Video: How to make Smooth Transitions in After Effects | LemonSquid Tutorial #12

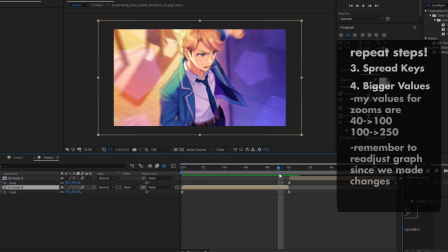You can put it down to whatever you like. And for this one, see how the last frame it's at 118, even though my value here is at 150.
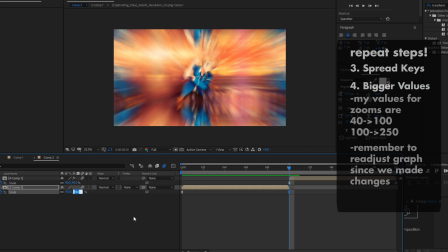So just keep that in mind that it's going to be lower than whatever you put here. I'm going to change this to 250.
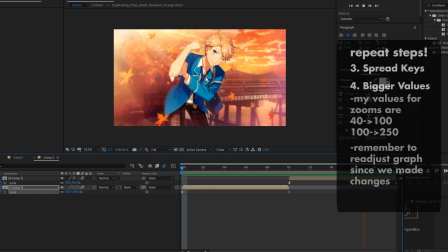Let's see how it is. Not too bad, but it's kind of obvious that our graph has been changed because I spread the keyframes out and I changed the values.
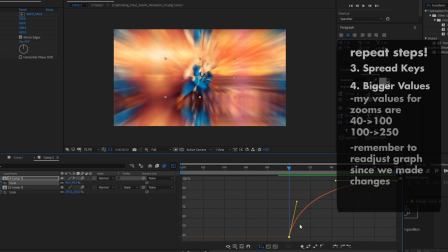So let's change the graph back to how I want it to be. Oh, this has really gone back.
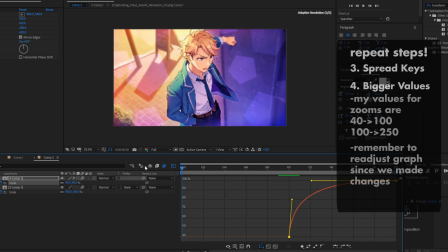Jeez. Put that all the way over there. There you go. Simple scaling.
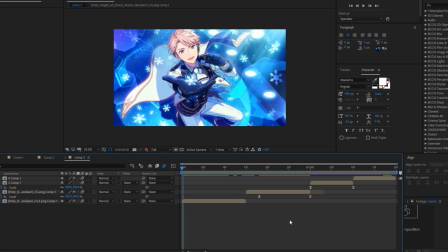Pretty cool. Okay, so the reason why I did that scale and transition is because I've added all the clips together into one, I guess, mini edit. Now, I want to address an issue here. What if we have this clip zoom out?
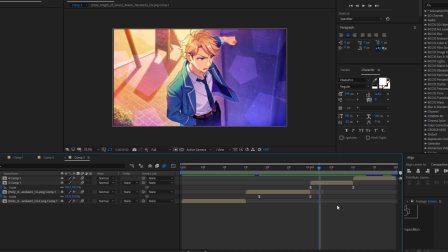And what are we going to do with this clip if we've already added scale and we want it to start and zoomed in, go zoom out, and then zoom back in? What do we do if I've told you to move this keyframe all the way to the end here? So how do we go about this? There's two methods. The first one I want to show you is to use the transform effect.
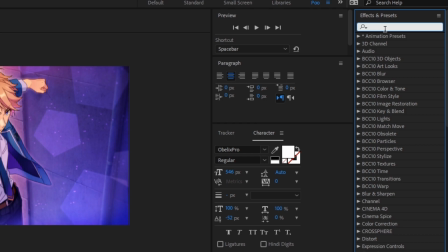So go to your effects and presets and type transform. Drag that onto the clip and do your usual scale out.
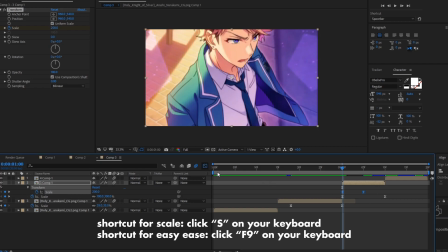I'm just gonna easy ease graph. Okay, done. The reason why that I've put the keyframe in the middle here instead of dragging it all the way out to the end is because we have two motions happening at once. This motion here is telling the clip to zoom in. This motion here is telling the clip to zoom out.
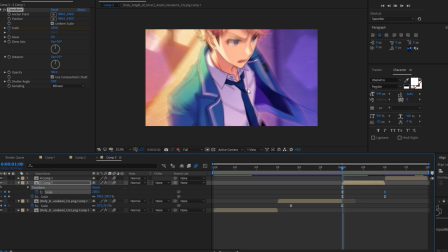If I put this all the way to the end, it's not going to zoom out enough. We're not going to see enough of the picture. it never zooms out completely. It's But the reason why it's okay to put this in the middle here is because of these keyframes here are already making the clip constantly move. The reason why I tell you to spread the keyframes out is because I want the clip to be constantly moving so that the flow is okay.
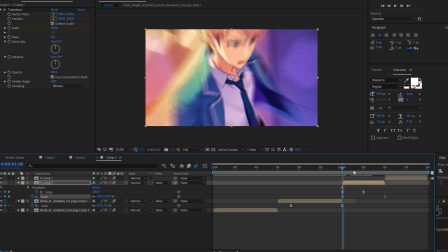But yeah, we already have it constantly moving, so it's fine to put this keyframe in the middle here.
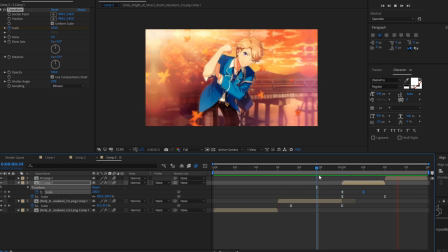It doesn't look too bad, but honestly, there's also another method which I prefer to use, and I'll show you that as well. So let's get rid of this transform. The other method is gonna sound pretty whack at first, but see how I end it at 250? What if I made it start at 250 instead of 100? Okay, sounds a bit wacky, but let's go to the graph editor.
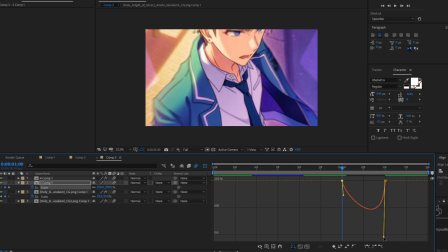And let's make this graph so that it goes all the way down to 100. 100 lines just here. Let's make it just touch 100. And make it so that it touches 100 about the middle there. Make it so it's symmetrical. I'm going to move this a little bit. There you go.
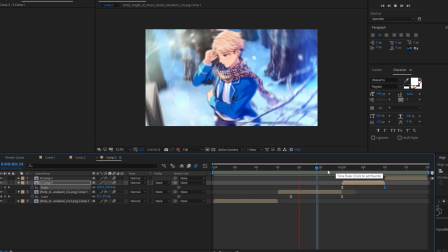So this is what it looks like. I think that's better, but it's up to you what you want to use. And it's also kind of cleaner because I'm not overlapping a bunch of keyframes.
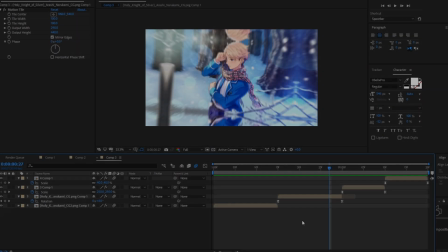It's just this one set here. So let's go back to the thing where I told you to overshoot the rotation here.
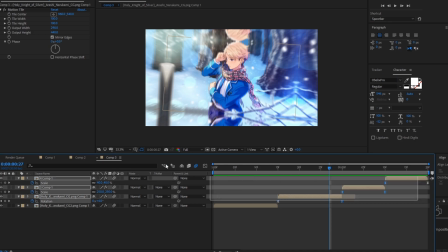Now, when we connect all of these clips together,
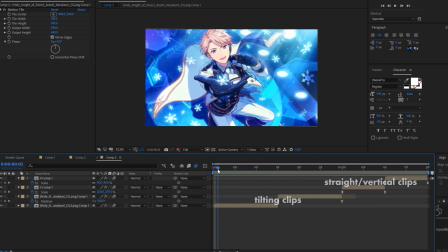it doesn't actually connect that well because these clips are constantly tilted while these clips remain vertical.
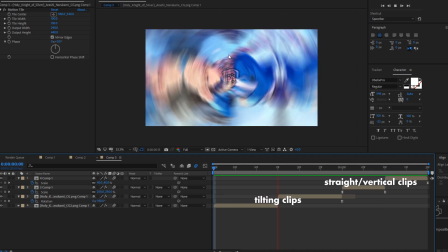So tilted, vertical.
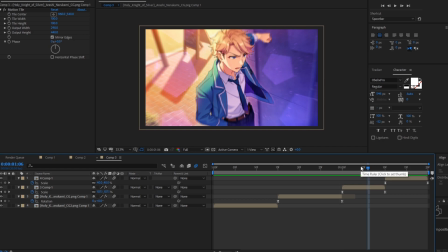And what editors like to do to kind of make the whole thing always tilted is to add something called wiggle.
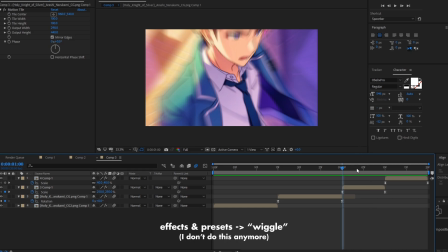You may have heard of it, but what I prefer to do is to actually manually add little rotations.
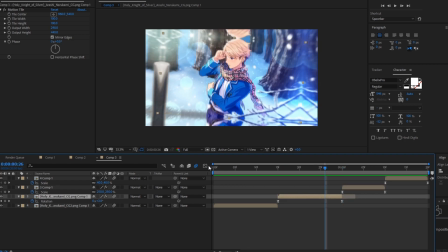So this clip, we made it so that it overshoots into a positive region.
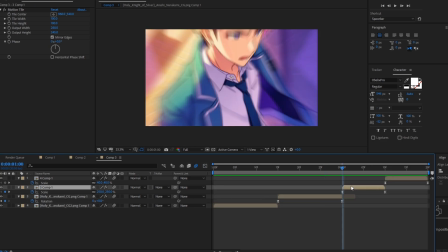See how it's above the zero line? So we're gonna make it so this clip starts at a positive value. So let's keyframe the rotation. Let's put the zero value all the way to the end there.
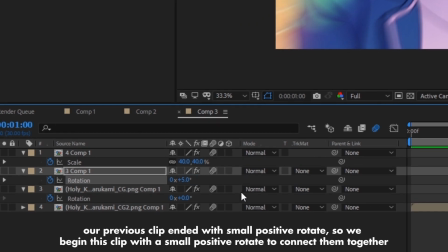And I'm going to make it positive at a small number. Just keep it small, don't put it anything above 10. Let's easy ease and watch it now. See how it kind of connects these two clips together a little bit?
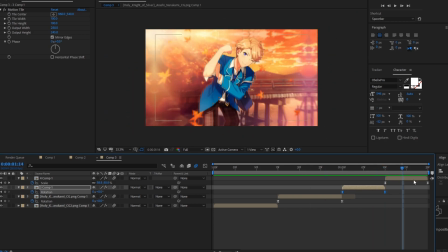And now this clip is completely vertical compared to all of them now.